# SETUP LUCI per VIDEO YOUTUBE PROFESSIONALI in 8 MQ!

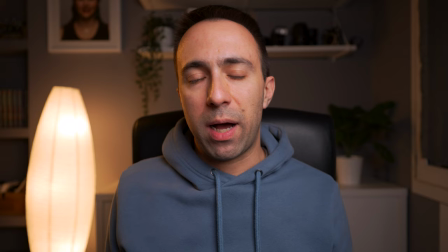8:21 Ad esempio posso partire con una striscia led colorata alle mie spalle per
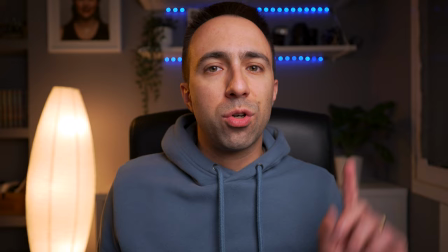8:26 illuminare il board della libreria poi posso andare a nascondere un
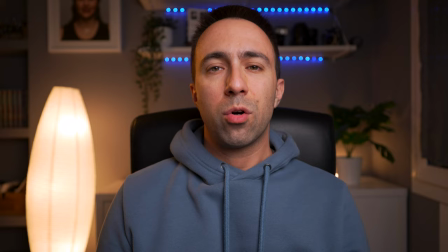8:31 pannello led dietro la pianta che vedete qui alla mia sinistra con un altro pannellino led
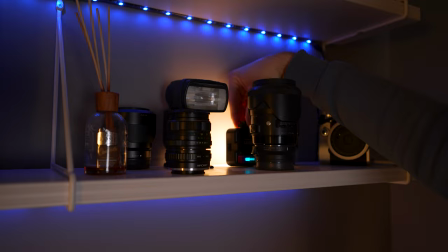8:36 posso andare a dare un tocco di luce agli obiettivi che ho appoggiati qui sulla
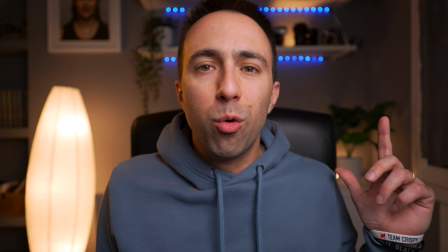8:41 mensola e poi dato che la parte superiore della pianta la vedo ancora un pochino
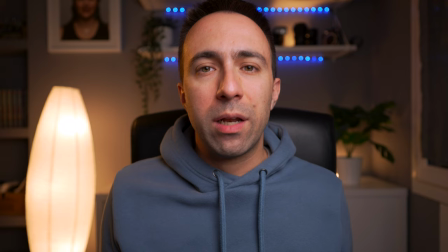8:46 troppo scura dato che ne ho un altro posso utilizzare un ulteriore pannellino led
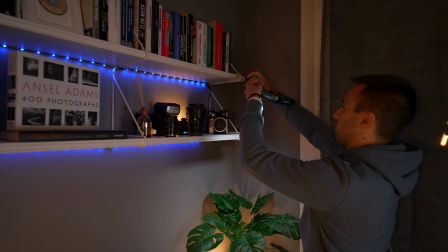8:51 da agganciare alla mensola con una clamp e un braccetto magico per illuminare
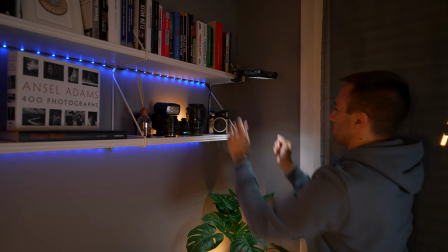8:55 appunto dall'alto verso il basso la parte superiore della pianta questa volta
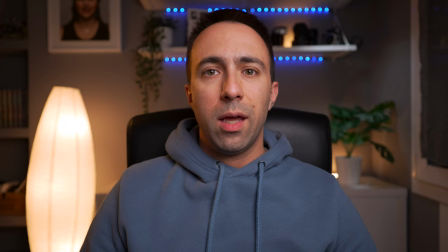9:01 con una luce fredda in modo da creare un pochino di stacco e dopo
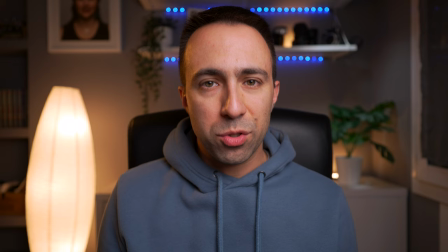9:06 aver risistemato il piccolo pannellino che avevo nascosto dietro gli obiettivi sulla mensola perché
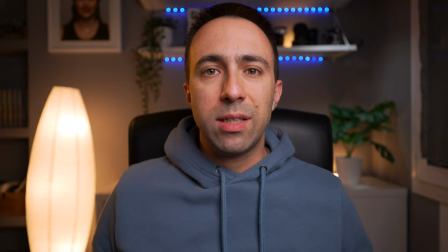9:10 mi creava un riflesso che non mi piaceva più di tanto ecco che siamo arrivati a
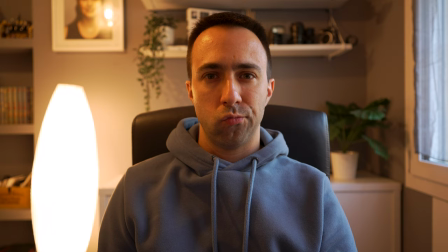9:15 questa fotografia che direi è molto molto meglio da quella da
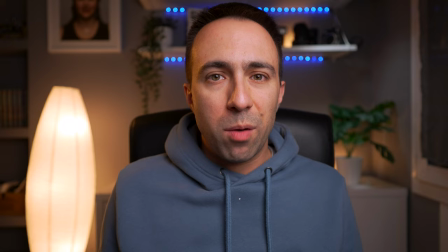9:20 cui siamo partiti in realtà c'è ancora un'ultimissima cosa che possiamo fare
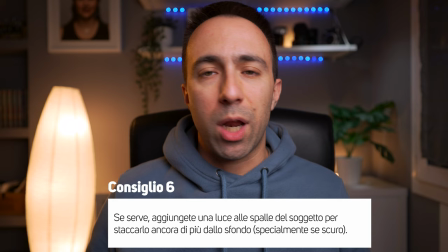9:26 ed è aggiungere una luce alle mie spalle per illuminare un pochino di più lo sfondo volendo mantenere il tutto pulito quello che posso fare è posizionare un
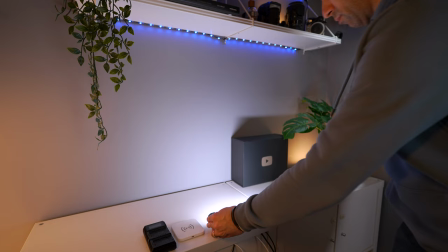9:37 altro tubo led we light k21 alle mie spalle puntato verso il muro
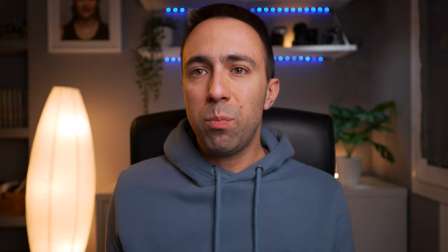9:42 ecco che con quel tocco di luce in più riesco a staccarmi ulteriormente rispetto allo sfondo per dare ancora di più profondità alla scena e questo
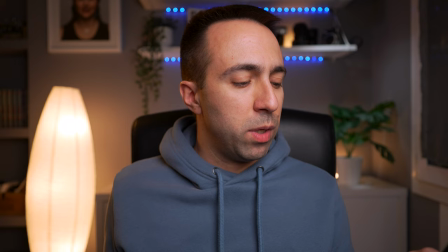9:54 va bene se appunto vogliamo un look pulito ma dato che questo tubo led è anche rgb
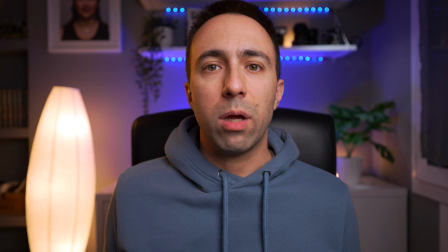10:00 vediamo cosa potrebbe cambiare impostando ad esempio un colore come il blu
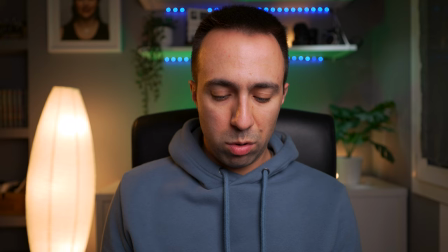10:06 oppure il rosa andiamo su un rosso un verde oppure un
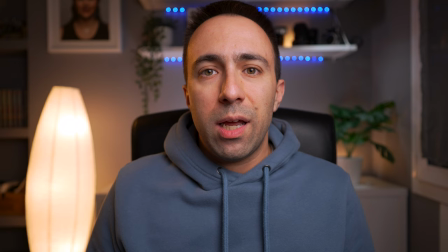10:12 azzurro ma direi che per l'estetica che stavo cercando la luce bianca è quella mia preferita e così ragazzi spero di avervi dato una panoramica di come andare a impostare la fotografia di una scena ricapitolando si parte intanto spegnendo tutte le luci
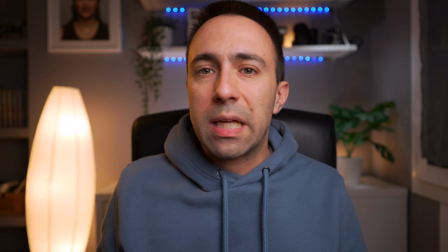10:32 chiudendo tutto in modo da avere una sorta di tela bianca su cui andare a lavorare poi prima cosa luce principale a cui aggiungere eventualmente una luce di
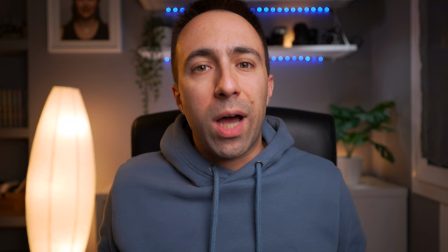10:43 separazione e a quel punto possiamo andare a inserire tutte le varie luci secondarie per colorare tra virgolette la scena per dare vita a tutta l'inquadratura detto questo ragazzi io spero davvero che questo video vi sia stato utile e se così fosse vi chiedo di supportarlo con un bel mi piace che è gratis e mi aiuta tantissimo con l'algoritmo di youtube iscrivetevi al canale e attivate la campanella se ancora non l'avete fatto per non perdervi neanche un nuovo video e noi ci vediamo alla prossima. Ciao ciao!